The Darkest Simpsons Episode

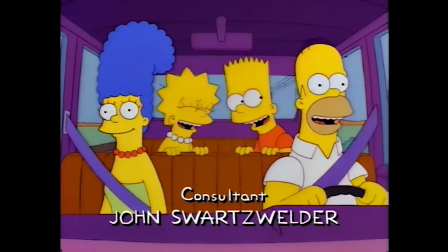(0:00)
If I asked you what was, in your opinion, the worst episode of The Simpsons, what would you say?
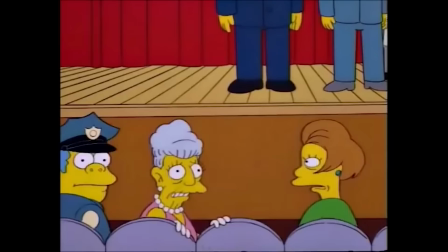(0:05)
I'd imagine a fair few of you would pick a character assassination like The Principal and the Pauper, or perhaps you'd choose one of the many guest episodes like Lisa Goes Gaga.
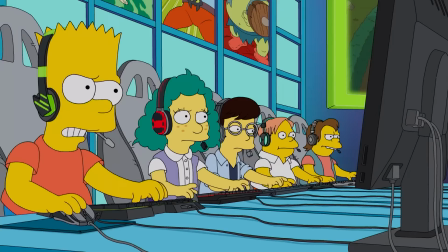(0:13)
You might even go with a more recent pick like E My Sports.
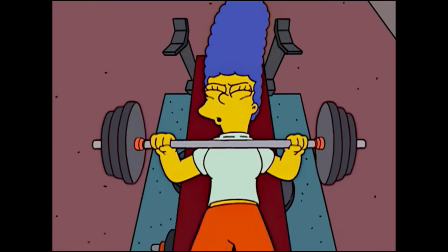(0:16)
I'm here to propose to you that the worst episode of The Simpsons' entire history is one that I'm certain very few of you would have thought of,
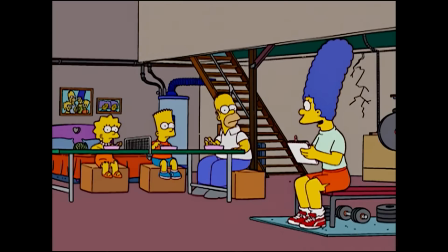(0:24)
and that episode is Season 14, Episode 9, The Strong Arms of Ma.
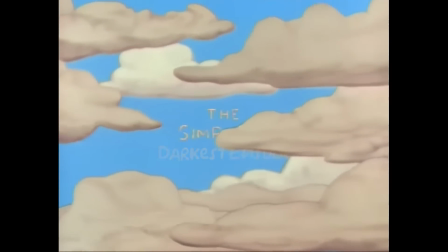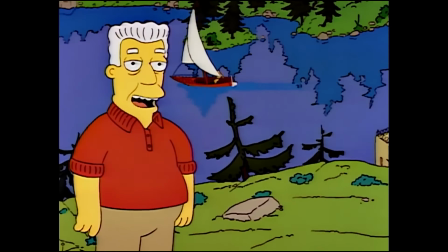(0:34)
Now, this episode rarely, if ever, comes up when people discuss the worst episodes of The Simpsons.
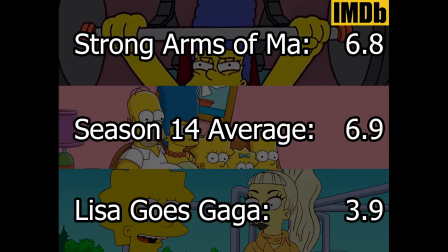(0:39)
Although its critical reception is far from spectacular, its ratings don't stand out amongst other episodes in Season 14, and it is far from the lowest rated in the show's history.
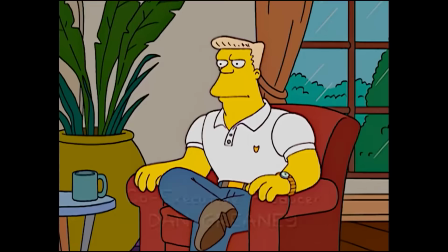(0:48)
It is my goal to draw attention to this mostly forgotten episode and explain my case as to why it is the blackest spot in the show's entire run.
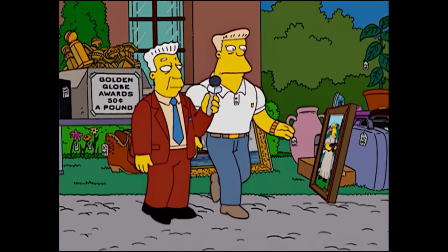(0:56)
So, the episode starts out simple enough, with everyone's favourite action movie star, Rainier Wolfcastle, hosting a garage sale.
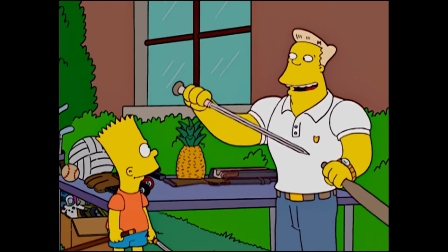(1:03)
There are some alright jokes here, and it's a fairly standard opening.
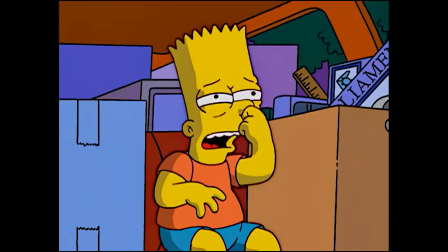(1:06)
What I want to focus on, however, is the very next scene in which Marge must make an emergency stop on her way home to change Maggie's diaper.
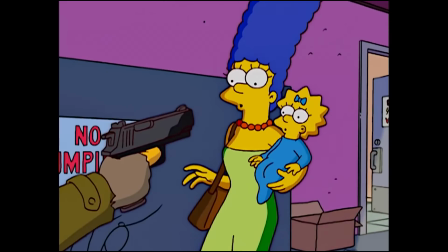(1:14)
Unfortunately, as she is exiting the bathroom in a darkened alley, she is held at gunpoint by a mugger who demands her diaper bag, mistaking it for a purse.
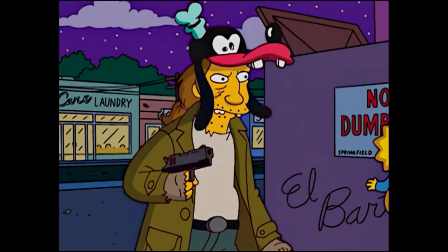(1:22)
Upon realizing this, the mugger instead snatches Marge's necklace before running off.
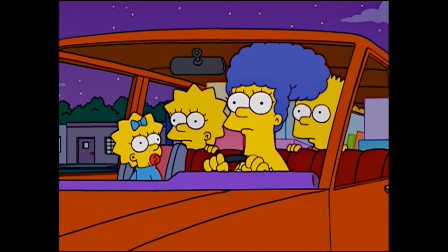(1:27)
Marge then returns to her car and breaks down into a fit of tears.
Mom? Are you okay?
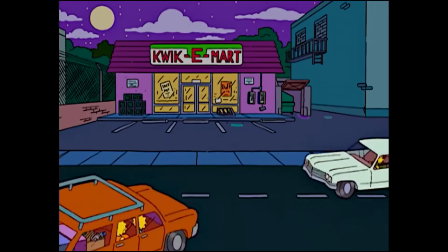(1:36)
This scene is perhaps the darkest in the show's history.
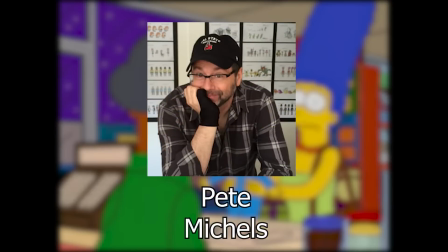(1:40)
Now, don't get me wrong, I think director Pete Michelle's nails what he's trying to accomplish here.
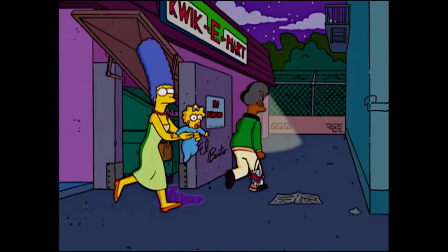(1:45)
I just don't think that his goals were very appropriate for a show like The Simpsons. There is a genuine sense of terror that we rarely ever see in the show.
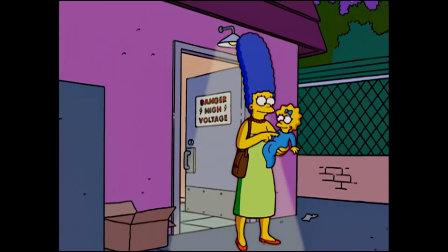(1:53)
The danger feels real and the stakes high as both Marge and Maggie are trapped in this alley at night, creating a sense of isolation.
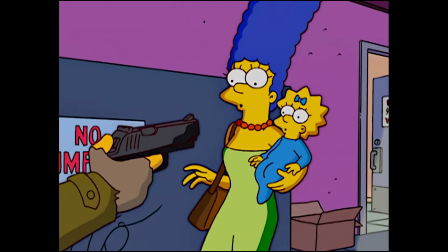(1:59)
The mugger even cocks the hammer of his gun, indicating that he will not hesitate to shoot.
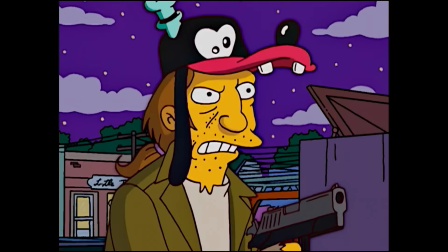(2:04)
There are arguably two jokes within this scene, the mugger's hat and his mistaken identity of the diaper bag.
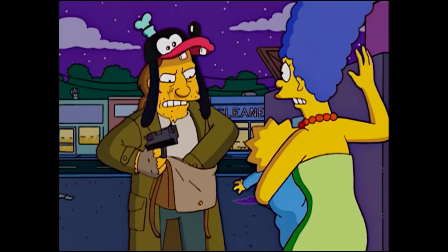(2:10)
Both do nothing to alleviate the tension, and in the case of the diaper bag, actually increase it, as we see Marge in a state of panic trying to explain the mugger's mistake.
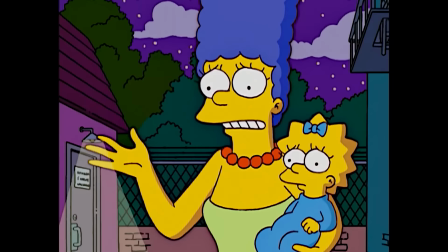(2:19) That's not a purse, it's a diaper bag. What? It looks like a purse, that's why I bought it, but it's really Shut up!
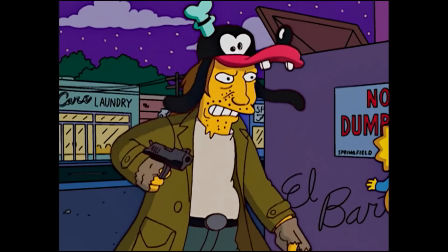(2:25)
When he rips Marge's necklace from her neck,
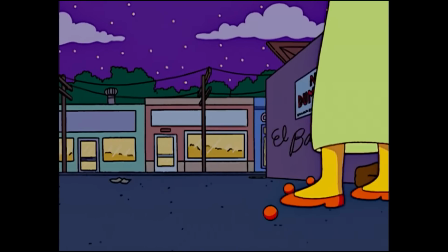(2:28)
it intensifies the danger yet again as the mugger closes the gap from the mere threat of violence to an actual physical assault.
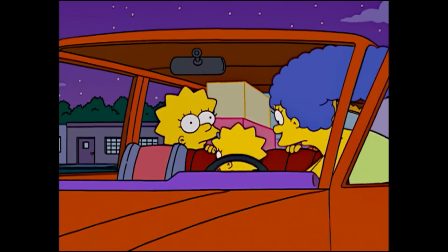(2:35)
The whole time this altercation takes place,
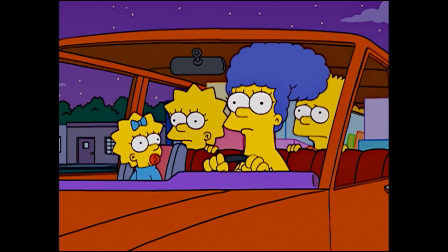(2:37)
there is a tense musical score which leads into a somber mood as Marge returns to her car and just breaks down into a fit of tears in front of her children.
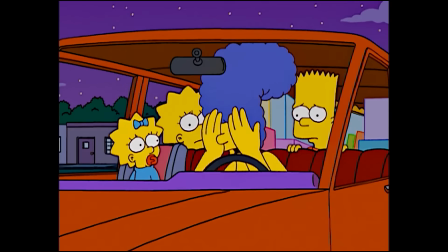(2:45)
As you can see, I think this scene is done incredibly well, but that doesn't change the fact that it is far too dark for The Simpsons.
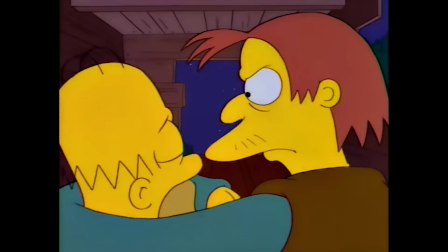(2:52)
I've never really been a big fan of scenes where the characters are in a non-outrageous or non-comedic form of danger, and this is especially true when it comes to the threat of guns.
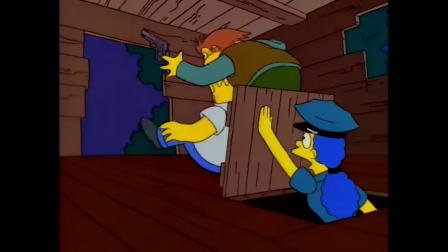(3:00)
This scene is very similar to when Herman held Homer hostage during the Springfield connection, though that still pales in comparison to the danger felt in the mugging.
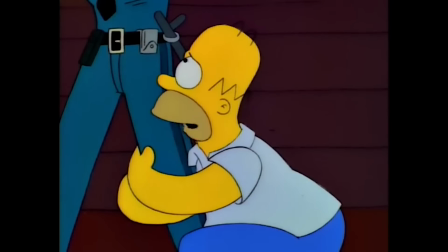(3:09)
At least in that episode, the threat ends with our characters triumphantly overcoming the danger. I understand that that's not really the goal here, but that's my point.
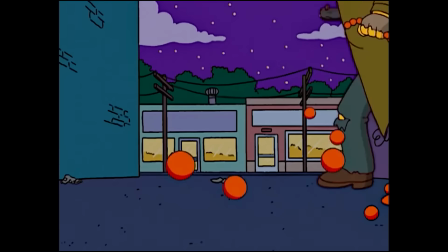(3:17)
Seeing Marge lose her necklace, a symbol of what the robber has taken from her mental stability,
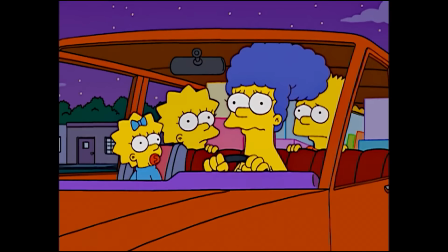(3:22)
and then having to go back to her car and just fall apart is honestly a really tough thing to watch.
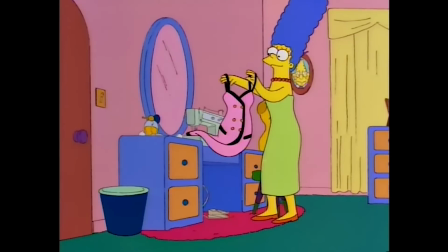(3:27)
Now, obviously I'm fine with characters facing obstacles. Overcoming conflict is one of, if not the most common theme in storytelling.
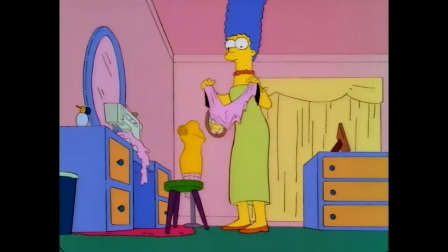(3:34)
But the execution of said conflict needs to match the tone that is appropriate for the story being told, and in this case, I just think they went far too serious.
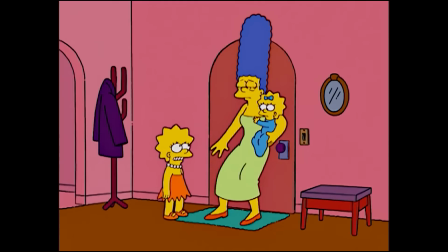(3:42)
Now, continuing on with the episode, we see that the mugging has left Marge traumatized and suffering from agoraphobia, a fear of leaving the house.
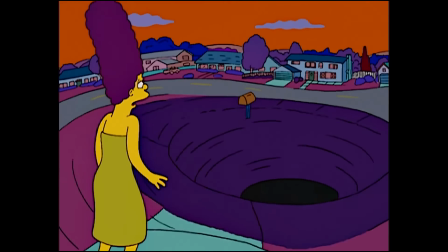(3:50)
The way they show this fear manifesting is actually really cool, with some great visuals and a small joke to try and alleviate some of the tension.
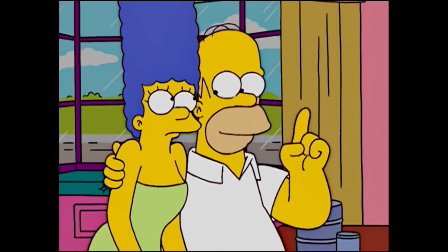(3:56)
Something I think the mugging would have really benefited from. The next part of the episode revolves around Marge dealing with this trauma, and overall, I actually think it's pretty good,
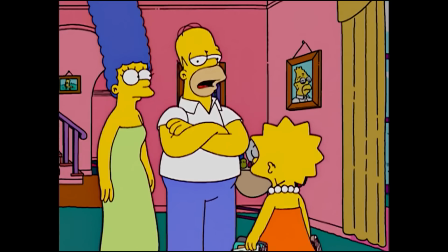(4:04)
with some really funny gags and a great demonstration on how Marge's experience has affected her.